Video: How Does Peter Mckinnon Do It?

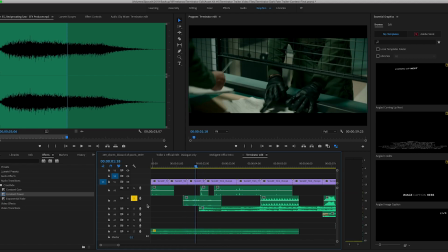So we have this paper shuffling sound because all the papers are being ruffled, and then underneath that we've got music.
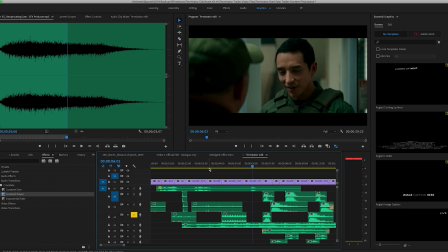We've got the alarm sound right there. So this is an alarm, metal detector alarm.
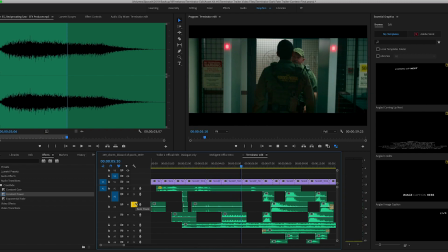These are more footsteps. And the music comes in as well.
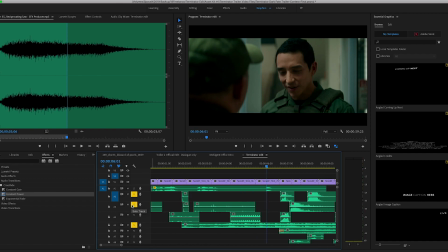So this is my music just so you guys can hear what I got going on.
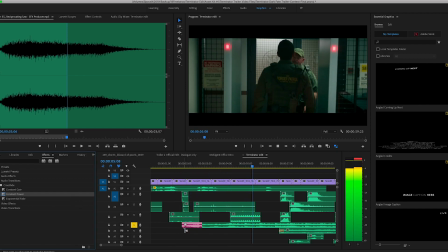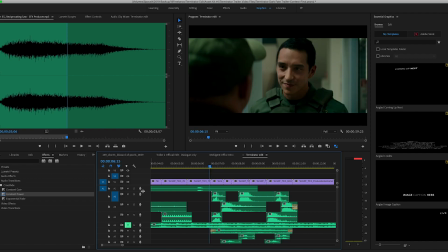Alright, but let's get back to sound effects. Music is the last thing we talk about, really. So we've got a bunch of sound effects here. I'm going to solo them all so you can hear them. We've got sword impacts, and we've got some grunting going on.
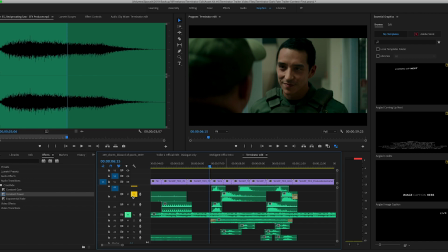So I'm just gonna play you guys everything as is.
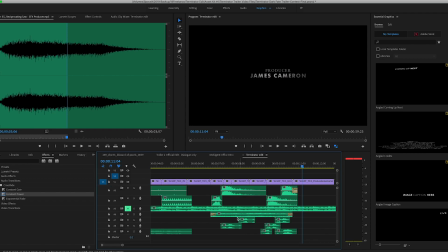So there's a lot going on there. There's ambience of like a mob that I have in here. Let me solo this mob sound.
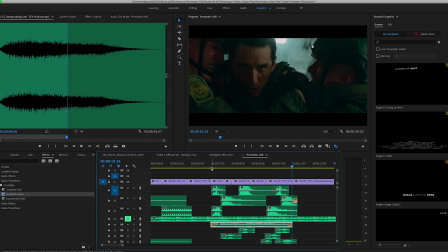So it's just chaos, a bunch of people yelling, and I thought that would add a bunch of ambience to this scene.
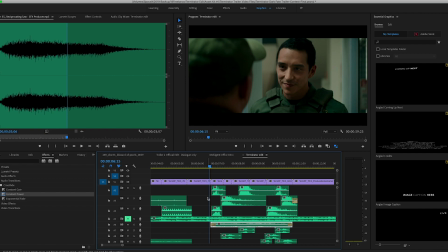So again, all of that together.
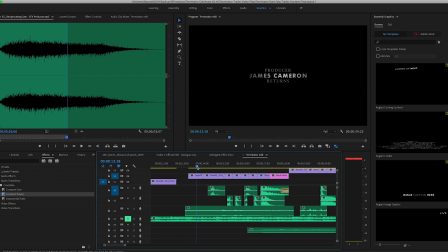Cool, and then we continue on to the hospital scene with our new character.
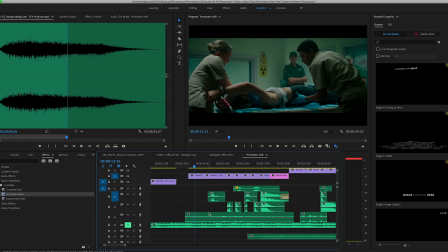So I added a couple different sounds in here. First of all, we've got hospital ambience. And after that ambience, we've got this like squishy sound. Gross, love it.
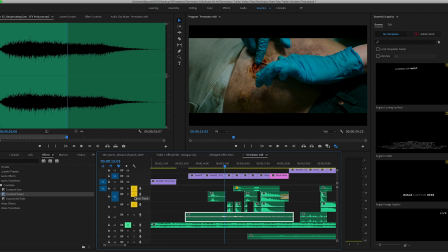And then we've got several impacts coming up, so I'm just gonna play all of these for you.
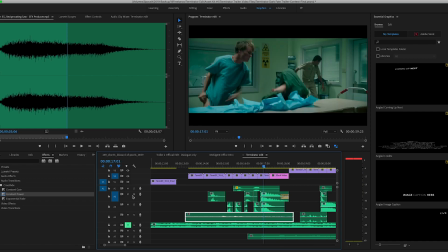So at the end there's two different impacts. I've got this impact, and I've got this impact.
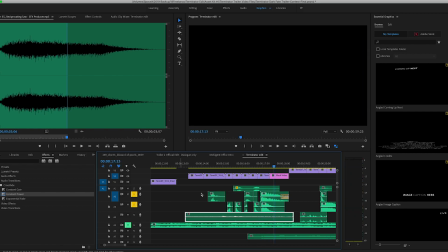And together they sound like this. And I love it, because he hits his head, and then his head bounces off the metal gurney or the table that she's laying on. I love that. And then in comes an air raid siren to introduce the next scene.
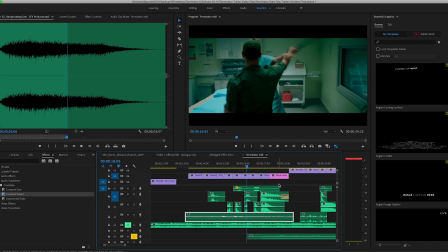It's at the end of this scene, and it introduces the next scene.
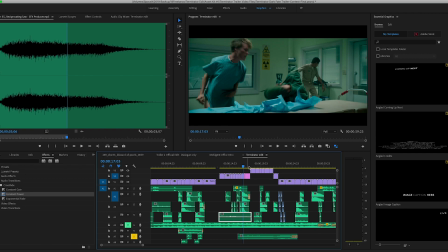So I've got an air raid siren that goes all the way through the next scene. Along with that, we've got running footsteps.
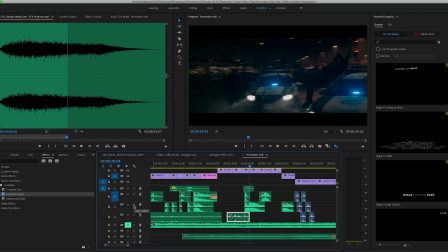And then we've got a couple impacts here, so I'm just gonna play these. And that all sounds way better with music. Can I just add that? All of this sounds way better when there's music kind of masking what's going on.
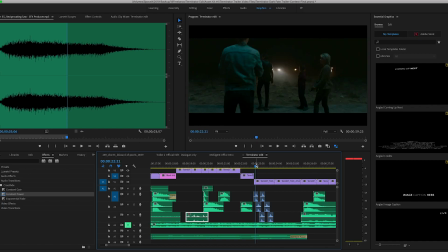And then up next, we've got a bunch of floodlights turning on, so I found breaker switch sound effects. And I just timed them up with the lights turning on.
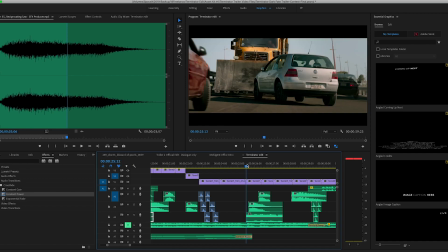And then we've got this next scene where this bulldozer or like cat machine is running over running through a bunch of cars and destroying them. So I've got a bunch of car wreck and honk sounds.
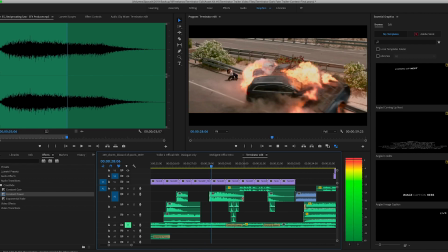And then next we've got a big explosion. I love that explosion sound.
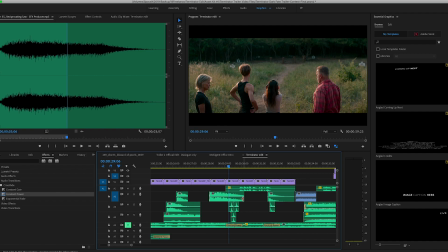And then we've got these little pop-up things for the gun range.
I'm going to help you protect the girl.
Arnold comes in. And then we've got this shotgun sound, and I have a watermelon squishing sound. Here's the watermelon squish. Listen to this. It's perfect. And couple that with a shotgun.
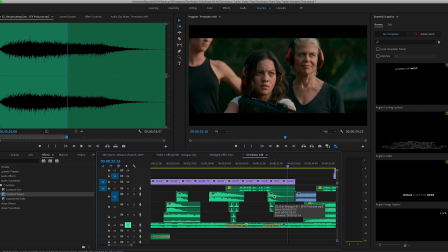Perfect. Love it. And then up next we've got some machine gun fire.
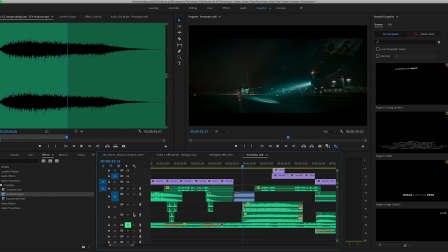And then we've got airplane and helicopter sounds. This is a Cessna. And then along with the Cessna I have a reciprocating saw. And those two sounds together just made it sound pretty chaotic.